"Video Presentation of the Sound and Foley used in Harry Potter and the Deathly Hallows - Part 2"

Come on, this way!
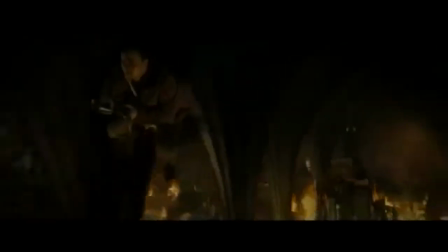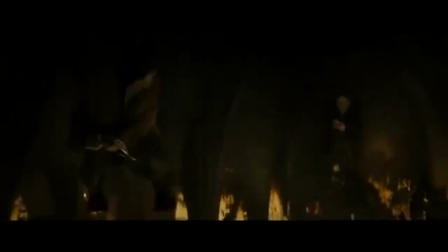2:14 We can't leave them! He's joking, right?
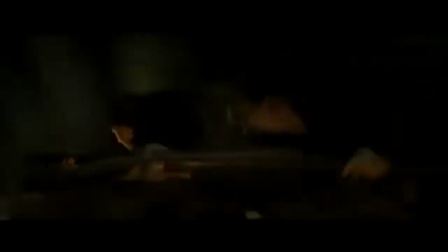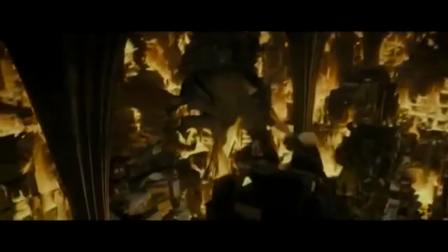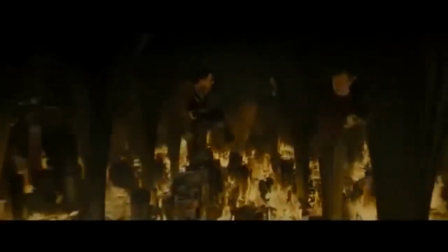2:28 If we die for them, Harry, I'm gonna kill you!
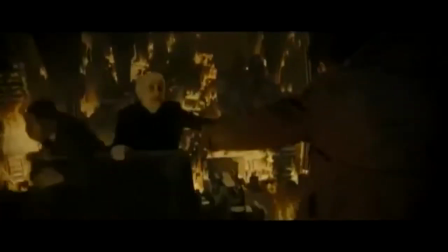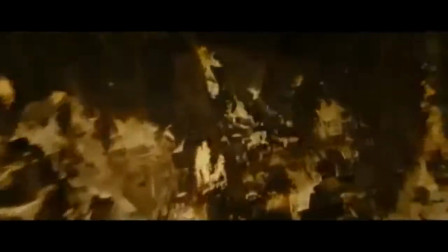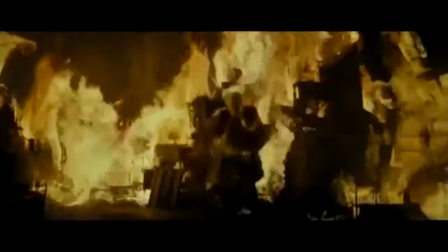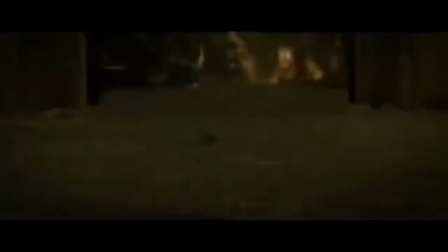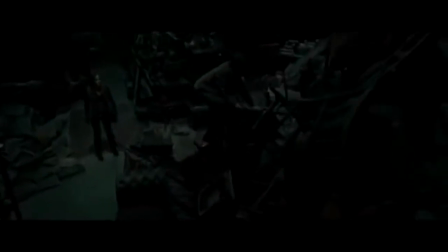2:55 For this assignment, I shall be discussing and analysing how the sound recordists and Foley artists have
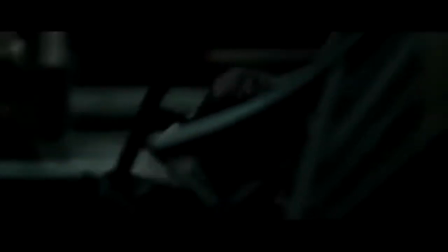3:01 produced sound for the Room of Requirement scene in Harry Potter and the Deathly Hallows Part 2.
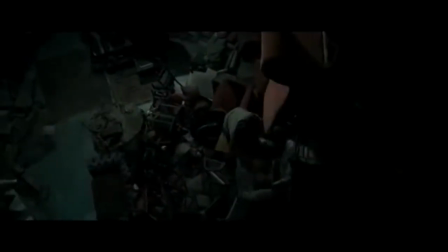3:06 The dialogue for this scene would have been a mix of ADR and live sound, because recording the actor's voice as they run around,
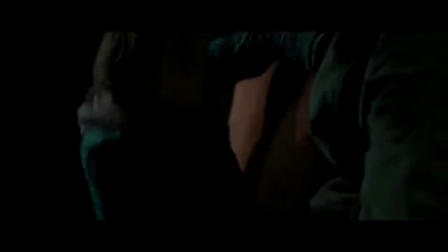3:13 saying their lines, would sound very unclear and cluttered with unwanted surrounding sounds,
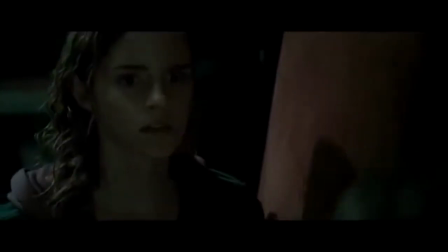3:18 thus making the scene sound messy and unprofessional. For most scenes in a film, sound would be recorded live, along with the visual.
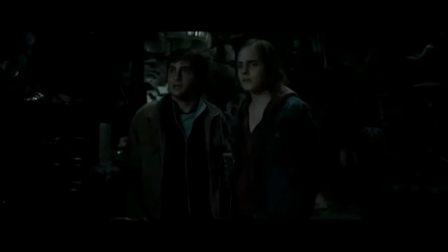3:26 However, in some cases this is not appropriate, because it would be hard to record the actors' voices during certain scenarios, as can be seen here with the character Ron Weasley. Ron Weasley's dialogue here would have been re-recorded through the automated dialogue replacement process,
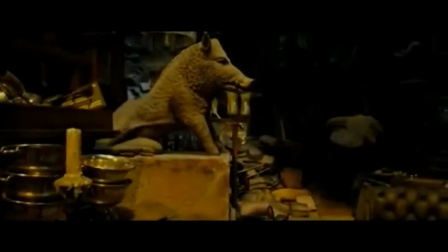3:42 also known as the ADR process, with ADR recordist Simon Diggins.
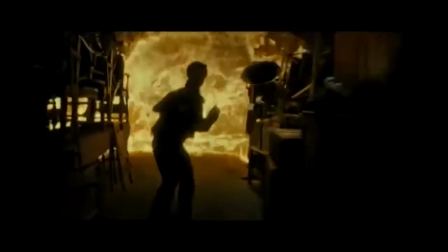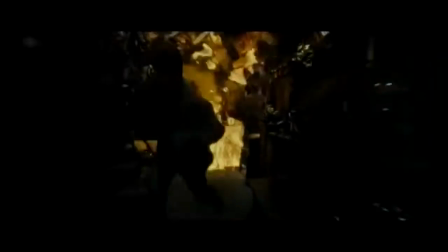3:52 For the diegetic sound of the furniture breaking and falling, Dominic Gibbs,
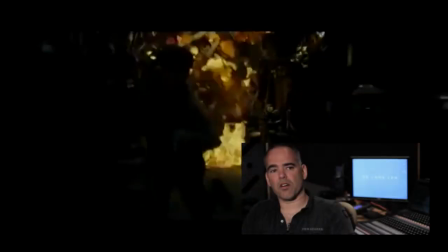3:57 one of the sound effects designers, explained that the Foley crew stacked up furniture and pulled it over with a rope. The sound of this tumbling furniture was recorded with boom mics and then would have been layered and mixed by Glenn Gafford, the Foley mixer, during post-production.
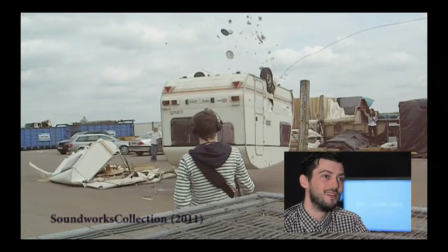4:10 Another sound effects designer, Michael Fenton, speaks about how they had the access and ability to smash up and drop a caravan full of crockery
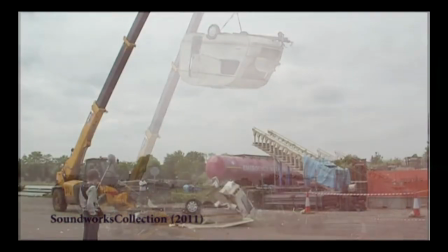4:18 from a height using a crane to record the Foley sounds of the caravan and its contents smashing.
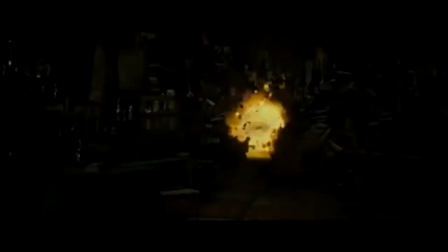4:23 The team would have decided to do this as it would have allowed them to capture a much larger sound
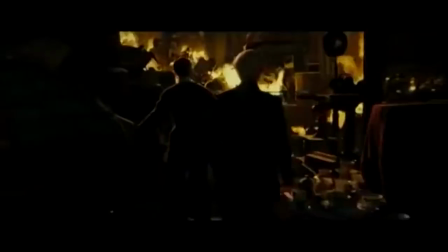4:29 which would have been more apt for the noise that would have been created due to the furniture crashing down during the scene.
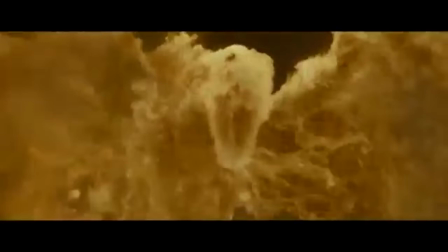4:35 The ambient diegetic sound of the fire dragon and the surrounding fire in the Room of Requirement was recorded
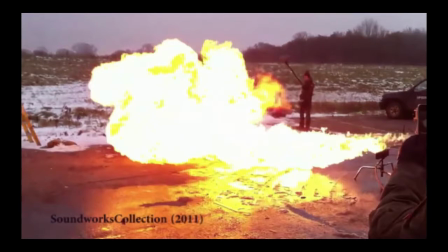4:41 using a flamethrower that was brought onto set by a special effects department to give the fire a more authentic sound,
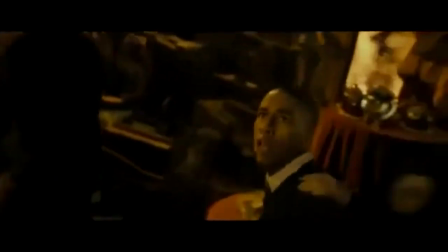4:47 although in some cases, as explained by James Maffer, the supervising sound editor,
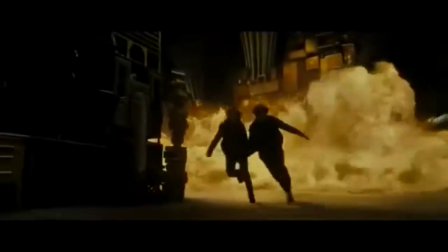4:51 sound designers will sometimes use recorded animal sounds to enhance the roar of the fire.
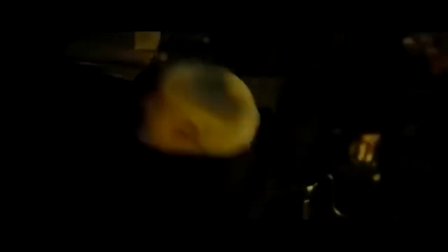4:58 If the film would have had a much smaller budget, for the crackle of the fire,
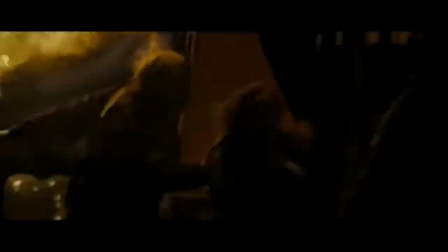5:04 they could have used everyday items such as crumpling paper to cause the crackle noise you hear in the fire. The sounds for the wand would have been previously used magic sound effects, and new specific sounds would have been created with the use of software instruments and processors in software such as Logic or Adobe Audition, or they could be a combination of software and Foley.
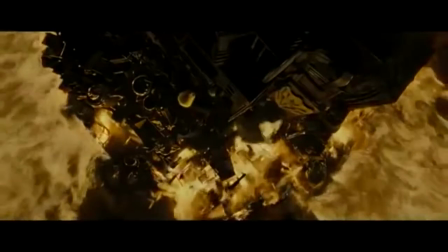5:28 Here the non-diegetic background music kicks in to cause excitement and tension for the audience.
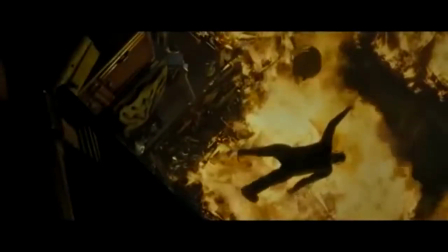5:33 The shot cuts get faster to match the intensity of the music and build up the dramatic atmosphere.
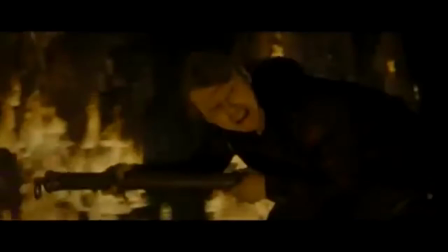5:42 Here, whilst the characters are on broomsticks, the dialogue would have been recorded live on the green screen set by use of boom mics.
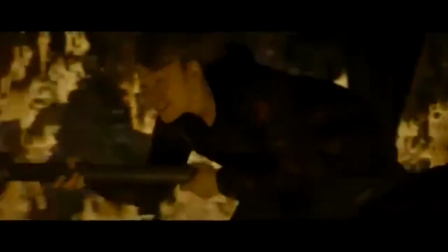5:48 This would have been the most appropriate, as actors would be stationary. Also, the shots of close-ups at ADR would have been inappropriate, as the lip sync would not be as perfect match as the live audio.
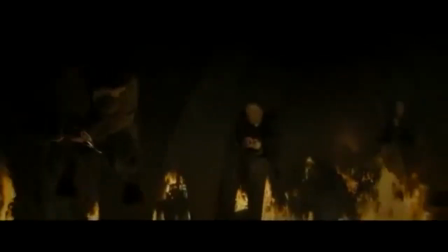5:59 He's joking, right?
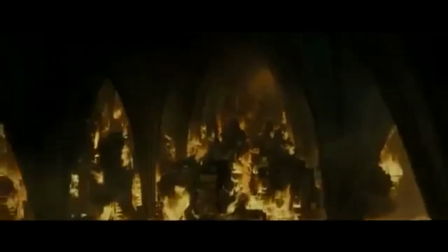6:03 Once all the sounds were recorded, they would have been dubbed appropriately to ensure that all sound levels are accurate and realistic.